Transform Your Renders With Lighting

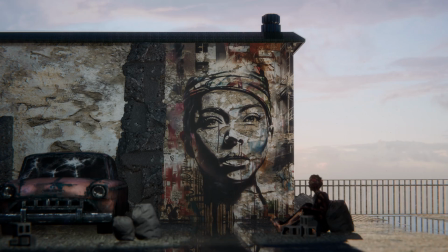0:00 So how do you transform this mediocre looking render into this much more beautiful looking one through changing only lighting?
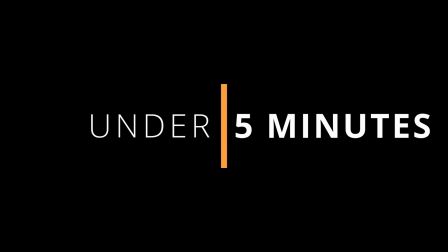0:06 Well I'm gonna sum up and present my process for improving this render in under five minutes and I'll deliver it in digestible steps so that you can apply these tips to your own renders.
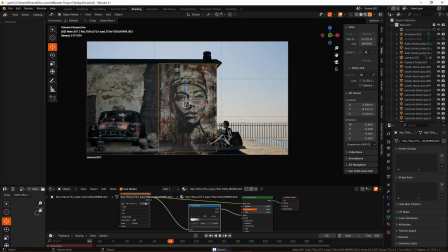0:15 Let's not waste time and let's get right into it. All right now how are we gonna fix this?
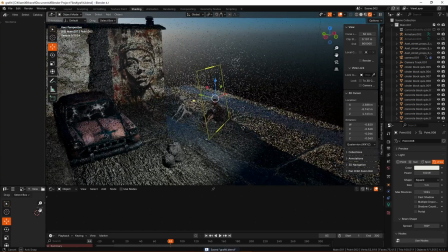0:18 So I'm gonna start with this kind of crummy looking render which I've created for myself and we're gonna make our way towards this.
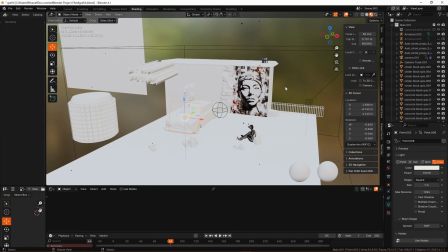0:24 All right let's take a look at what is lighting our scene because that's the most important thing we should and if you're a beginner with lighting, I would recommend keeping it very minimal.
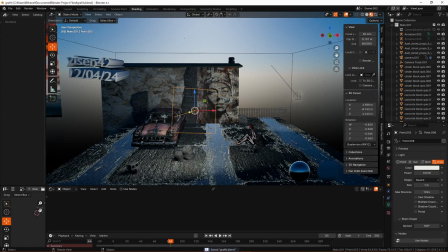0:31 Even in professional scenarios, you usually have a couple of very dominant light and all of the other lights contribute, but they're sort of supplemental.
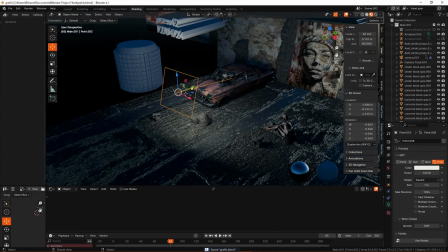0:38 So just focus on the big important ones. This is definitely a big important light which has been chosen, but has this been executed well?
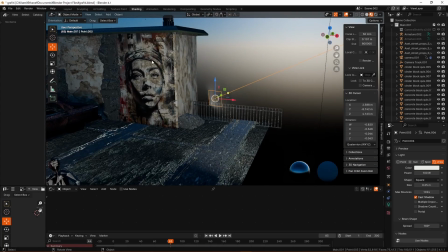0:43 I don't think so. I've also got that over here, casting light onto the side of the face.
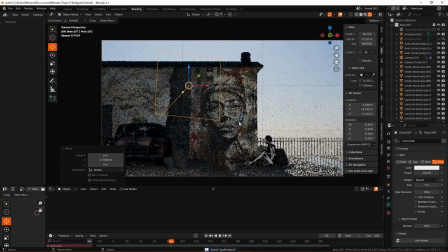0:48 To be honest, it's not an awful move. There's still just a question asked here, like where is this light coming from?
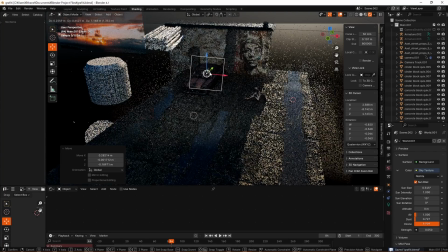0:54 We don't have any motivation from it, like why is it here? So let's wait before we start making decisions like adding key lights and all of that because we want ideally to light this with a more natural
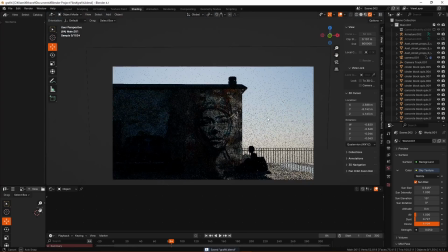1:02 thing and not like a studio light and so firstly to help with that let's not restrict ourselves to the sort of boring daylight scene like i love
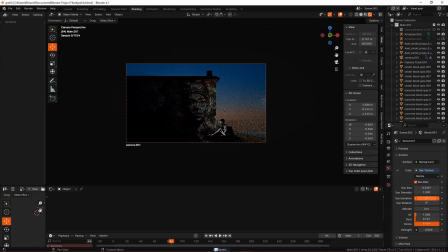1:08 the blender sky texture it's very dynamic you can do a lot with it take it to like more of a sun city sort of scene it's cool it's useful
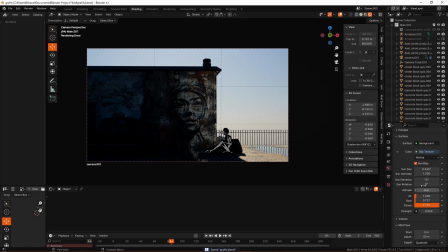1:13 but overall you can get a lot of worth out of using an hdri so let's just switch over and use an hdri right now
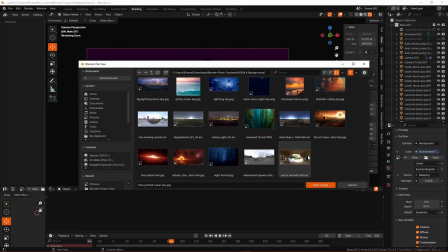1:18 all right and i'm gonna be honest if you find a really cool picture of a sky that you like it doesn't need to be an
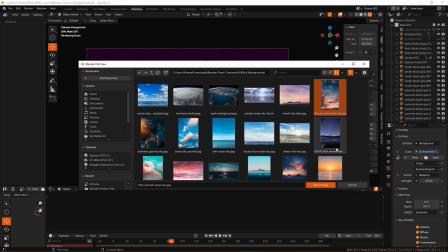1:23 hdri necessarily you see this picture here that's not an hdri that does not wrap around the scene nicely But it's fine.
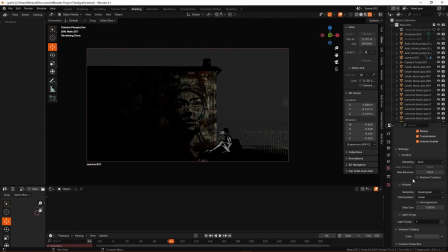1:28 We're just gonna use transparent background. It doesn't really matter that it's all stretched It just matters that it's giving us cool lighting.
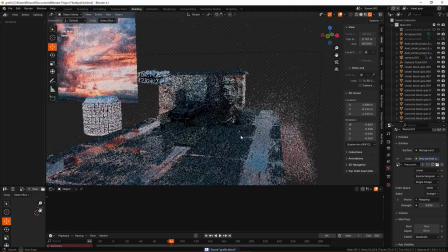1:33 Let's take this up to a strength like 3.8 or something And boom look at that suddenly we've got pretty complicated looking lighting instantly We get all of this like
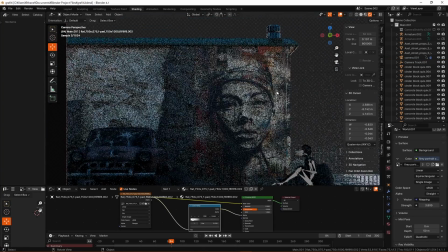1:41 nice like blue coloring on like all of the shadows and we get kind of like orangey like highlight bits Like this looked like
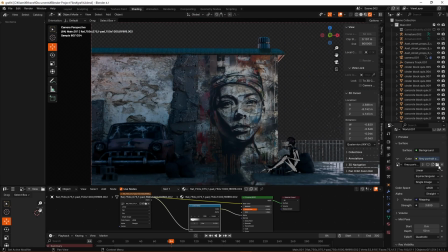1:47 way less interesting before in my opinion.
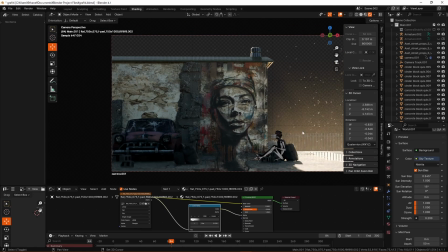1:49 This is cool But it's like just it's just really different, you know Like we've got some really cool effects going on, but it's not moody anymore, you know It's not very atmospheric.
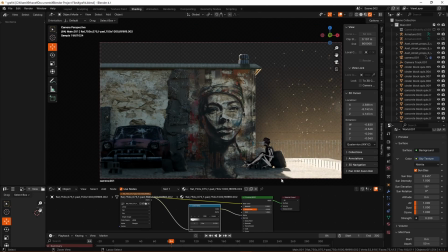1:57 The lighting is not telling much of a story.
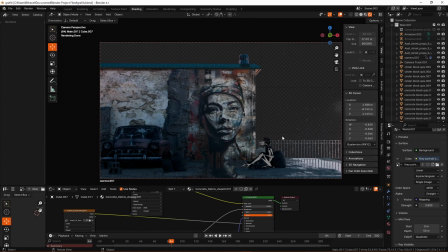1:59 It's got emotion to it, you know Don't don't just think of lighting as like only presentation because it's important part of presentation But like it's a storytelling element,
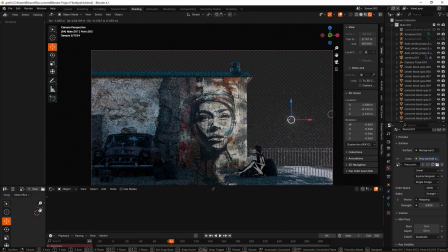2:06 you know now that we've got this sort of lighting We don't really want this to be white So the question is like what does our
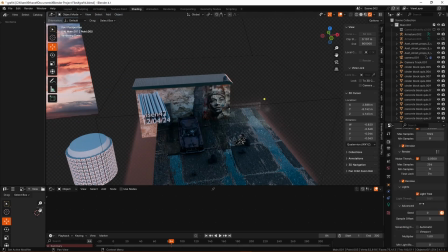2:11 sky look like? Well, we're using a transparent background to get away from the kind of stretching that's happening, right? We've got all of this um Stretching this is what's lighting our scene, all right?
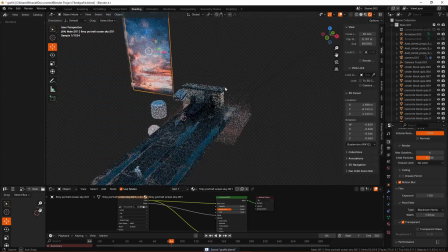2:19 It ain't pretty It's doing some really good work for lighting, but it ain't pretty but ideally we can use the same image to come out back here this is a lighting element like if i
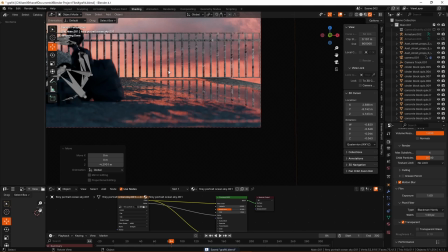2:27 tug this down all right look at all of that awesome orangey fiery lighting we get and that's because
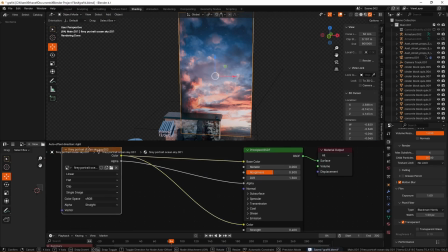2:33 this isn't just a base color thing i've taken this all right and i've very simply just plugged this into the emission right it's actually providing some
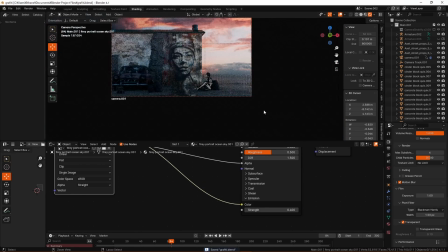2:40 lighting to our scene subtle but it's good it's really good it feels quite cohesive and so now that we've bought that and got reference for like what
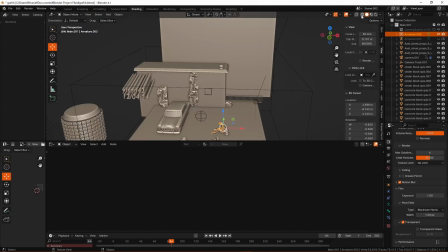2:47 the colors are which are lighting our scene we can make a more informed decision rather than just using a boring white for this area like the whole
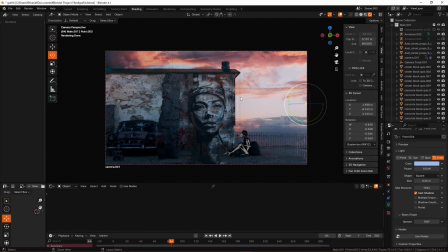2:53 scene is very blue outside of this really fiery thing we kind of want to introduce a conversation between this orange color and our image because there's
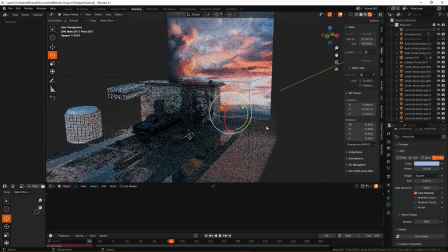2:59 not really any of that here we want to show some influence because like we need to fake some influence because it's just not there that's what
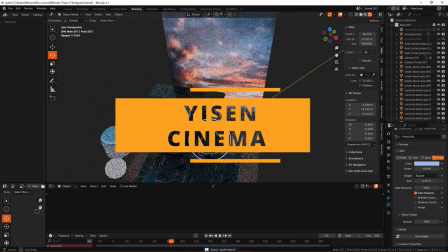3:05 our lights are doing in this natural world like we've got all of the building blocks here all around us we've got all the foundation here and so
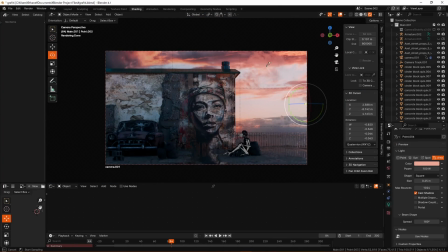3:10 if i change this to like an orange color in fact we can use this eyedropper hot tip and just grab this color here now look
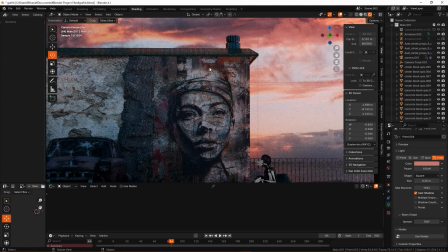3:16 at what this is doing we have got colors talking to each other from the foreground and the background of the image it makes it look more cohesive like
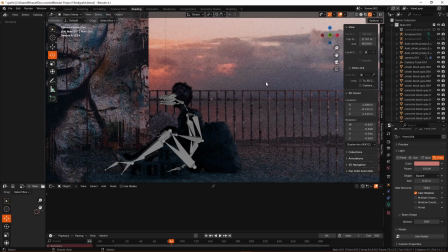3:22 this this orange addition to our like foreground element really makes the background element feel more in line with it and that's good and it's also just pretty
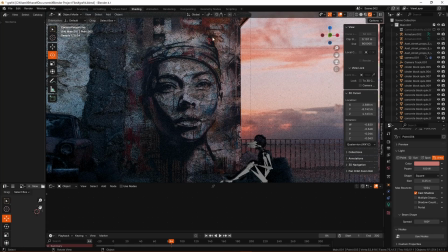3:29 to have contrast because like this is all blue gray and suddenly now we have this side of it being more orange and orange and blue go
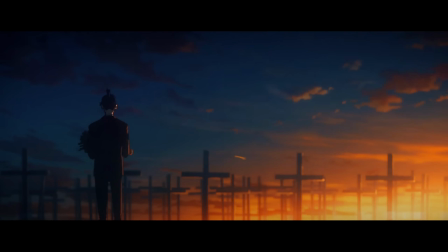3:36 so well together like chainsaw man really exemplified that very well especially in the animation for episode 8's ending now there's this last thing we can do
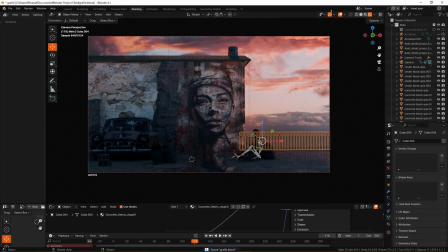3:45 room light our main subject is is the graffiti that's like the prompt for the challenge and everything the center frame it's like all lined up nicely there's
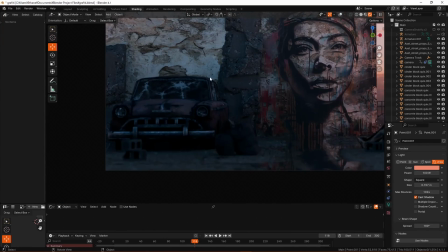3:53 quite a lot of weight on this side of the scene like i'm not meaning that this car weighs a lot even though it does but it's like it's pretty large
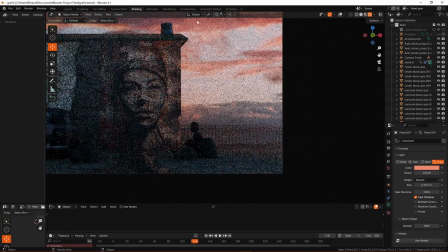3:58 there's like these bricks and these bags then over here we had absolutely nothing it was just so empty which is why i had
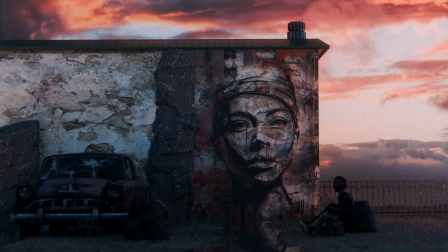4:03 the whole frame centered over here but then the the face was sort of squished off to the side so i bought everything over here
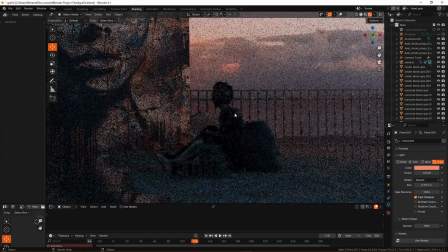4:09 but then yeah that created this issue where this all feels quite empty so i put this guy here and i put this guy sort of roughly along this rule
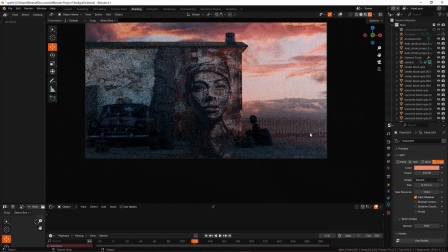4:15 of thuds line pretty good but he just doesn't look like he has much weight to him there's not much drawing your eye to him he's just
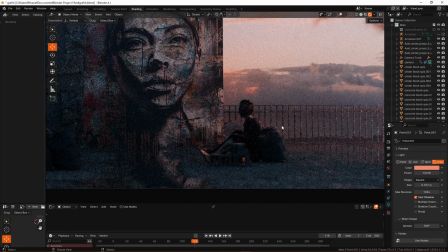4:20 sort of there and so i had this little rim light and so it looks quite motivated it looks like it has a purpose looks like the lighting
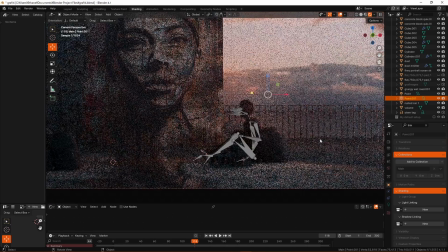4:25 has a reason and that's good it's using this this collection if i remove that collection that's what our rim light looks like just kind of
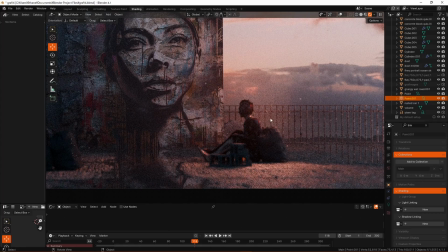4:32 unobstructed that's a bit strong that's a little bit much we're taking a bit much attention away from here this this light is just out of nowhere like so
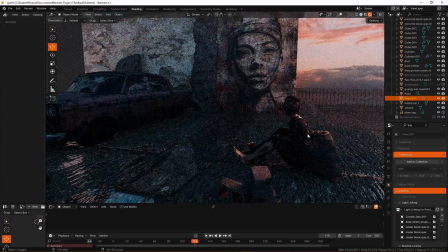4:39 we introduce this lighting link thing and suddenly it's only influencing the stuff that we've chosen in collection namely these little cinder blocks this bag and
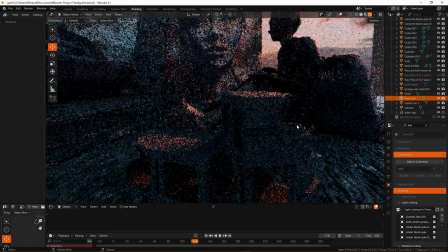4:47 the guy um who happens to be a zombie but that's not really an important narrative thing oh man i love i love these all right well i really
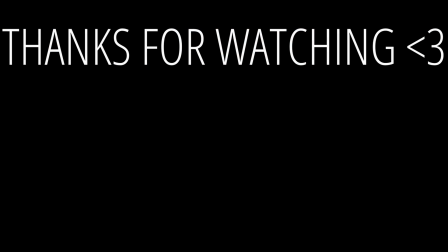4:54 hope that that lighting tutorial helped you guys out thanks so much for watching it's been ease and cinema and i will see you guys in the next one feel free to check out more of my tutorials and yeah thank you so much for watching i really appreciate any of you have made it to the end of this see you in the next one